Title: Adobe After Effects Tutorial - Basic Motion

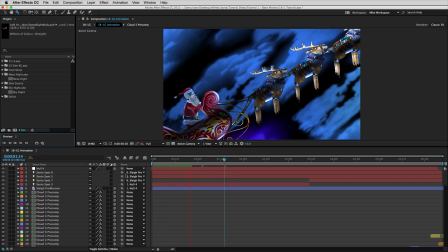So I'll press the preview button. Now, this green bar shows up to show you all the frames that have already been drawn.
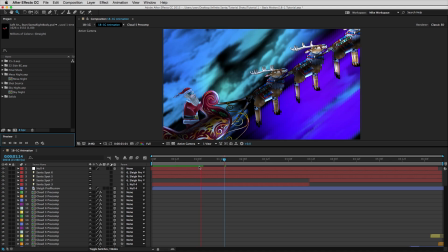A bunch up here had already been drawn, and then it got to this section where it hadn't. And then it jumps ahead to these frames here.
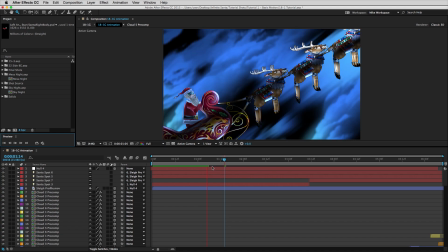And as you can notice, this takes a while, a long time.
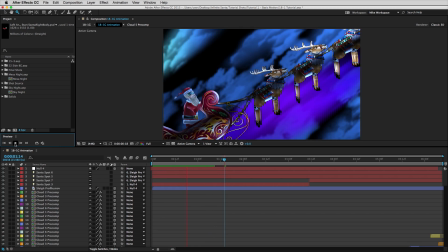And if I press this button again, it'll play just the green frames that are drawn here, these ones right here.
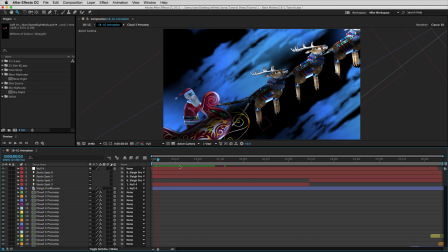Okay, so I'll stop it by just clicking up on the bar. So what we do is we set the resolution lower. You can put it at half. You'll notice that each time I lower the resolution, you lose detail and it becomes more pixelated. But this is just, here's third, here's quarter. This is just the way it looks.
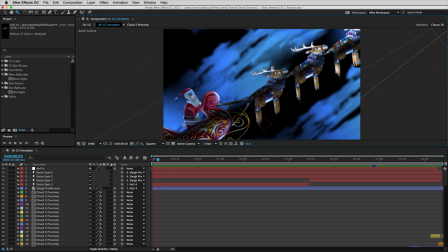There's on the preview. It doesn't change your final resolution at all. Moving on, I want to show you how the layers are actually set up in here. So up at the top, we have lights. Now, this is something that I'm just going to mention here, and then I'll move on.
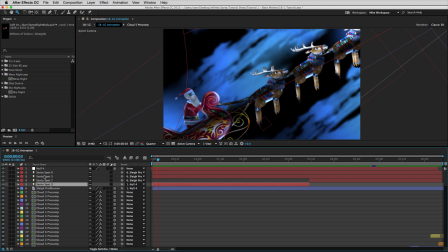We cover this in future tutorials, and there's a lot more to these than normal layers. They behave in very different ways. So I'll just show you, though. I'll turn them off, and you can see how what the effect is to the art here.
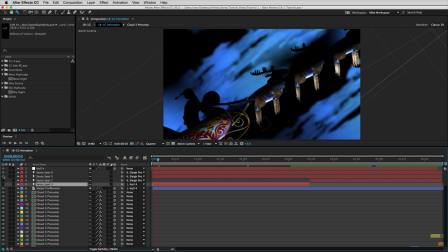There's that one. That one we haven't seen yet. That doesn't show up at this part of the timeline because it doesn't start till here.
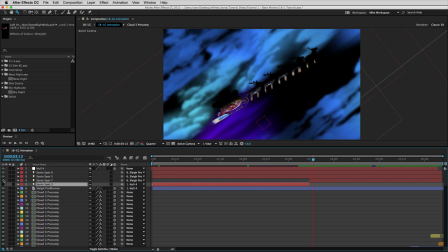See? On and then off.
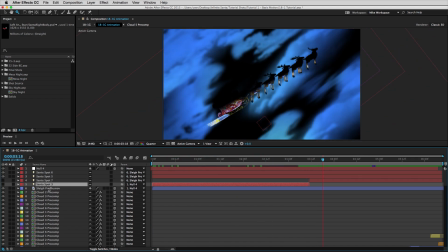And then there is this light here that affects the entire sleigh on the bottom half. And then this one here is just for the little flames on the bottom. So this is what the layer actually looks like from what we made.
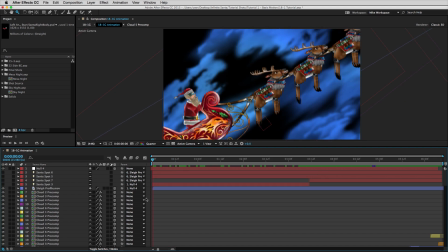We use the lights to try to give the shot a different look. In this case, a blue look of nighttime. And everything we do has lights on it for the most part. Okay, so next up, here is Santa's sleigh, and I'm going to use the solo button here to show just the sleigh.
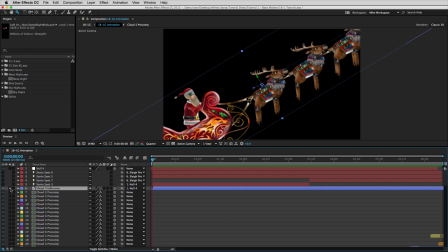Now this is another way of speeding up your previewing when you're trying to see what you're doing. You can also toggle the transparency grid here,
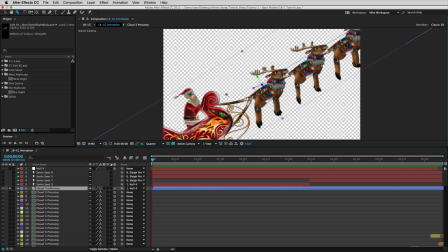which will give you a better idea of what your art actually looks like. You can see through this because this movie has what's called an alpha channel, which means that when you make your movie, anything that doesn't have art on it becomes transparent so you can see through it.
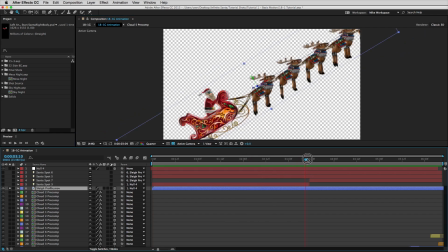This is pretty critical to creating the kind of animation we do, and I'd imagine for the kind of animation you're going to do as well.
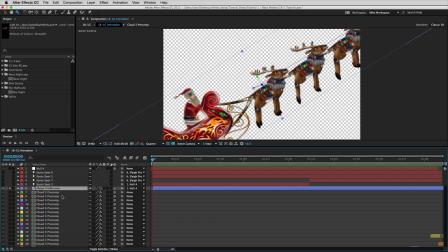If you have questions about how this works, just refer to tutorials for either Photoshop or After Effects. It's all basically the same idea. So we have the sleigh here, and I'll deselect the solo layer.
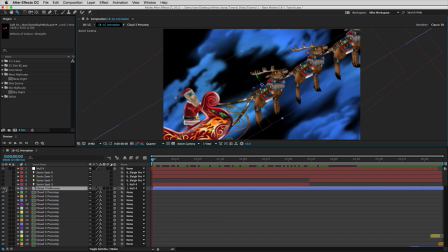I'll turn back on the black, it's easier to see. And I'll turn off Santa, and here are all the clouds underneath.
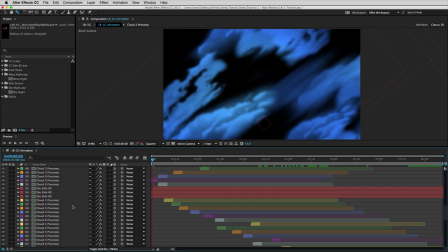And there's lots of them. And we basically have two setups. I'll turn these ones off.
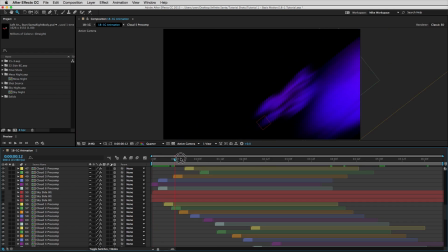We have the clouds that come by in the foreground at very quick speed, just to make it seem like it's going very fast. And then we have the ones here that fill up the background that I showed,
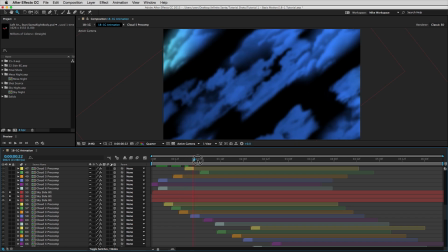that just are a way of making the shot have some depth to it, and just making sure that there's a lot going on.
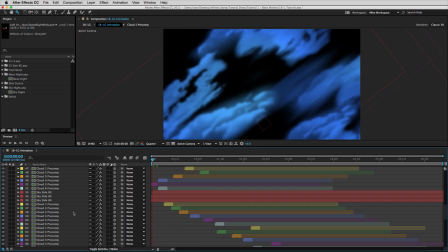So that's the basic setup. What I'm going to do now is look at just the sleigh profile itself, because this has the movement properties that I'm going to be showing you.
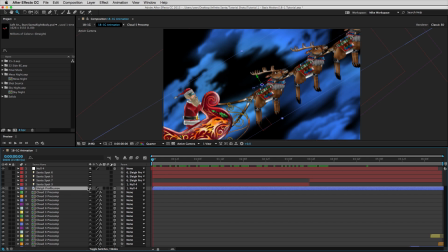I'm going to use the shy switch. Now, right here, you'll see a picture. It's a little small, but it looks like a man hiding behind a wall. But if you click it, it looks like he's ducking down. Now, the reason you do this is because I just want to work on the sleigh now.
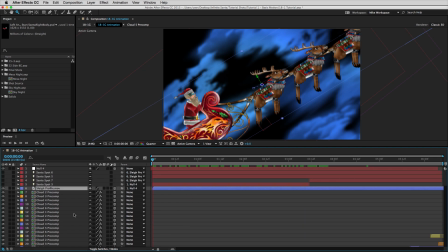I don't want to work on all these other layers, 103 of them. I want to hide them, but I don't want to change my work on them. So I've turned this switch on for all of them. And then I can go up here, and when you click this, it hides all the layers for which the shy switch is set.
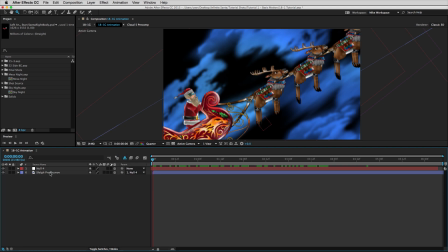So I'll do that. And now this is much easier to work with. I've also left up this layer null 4.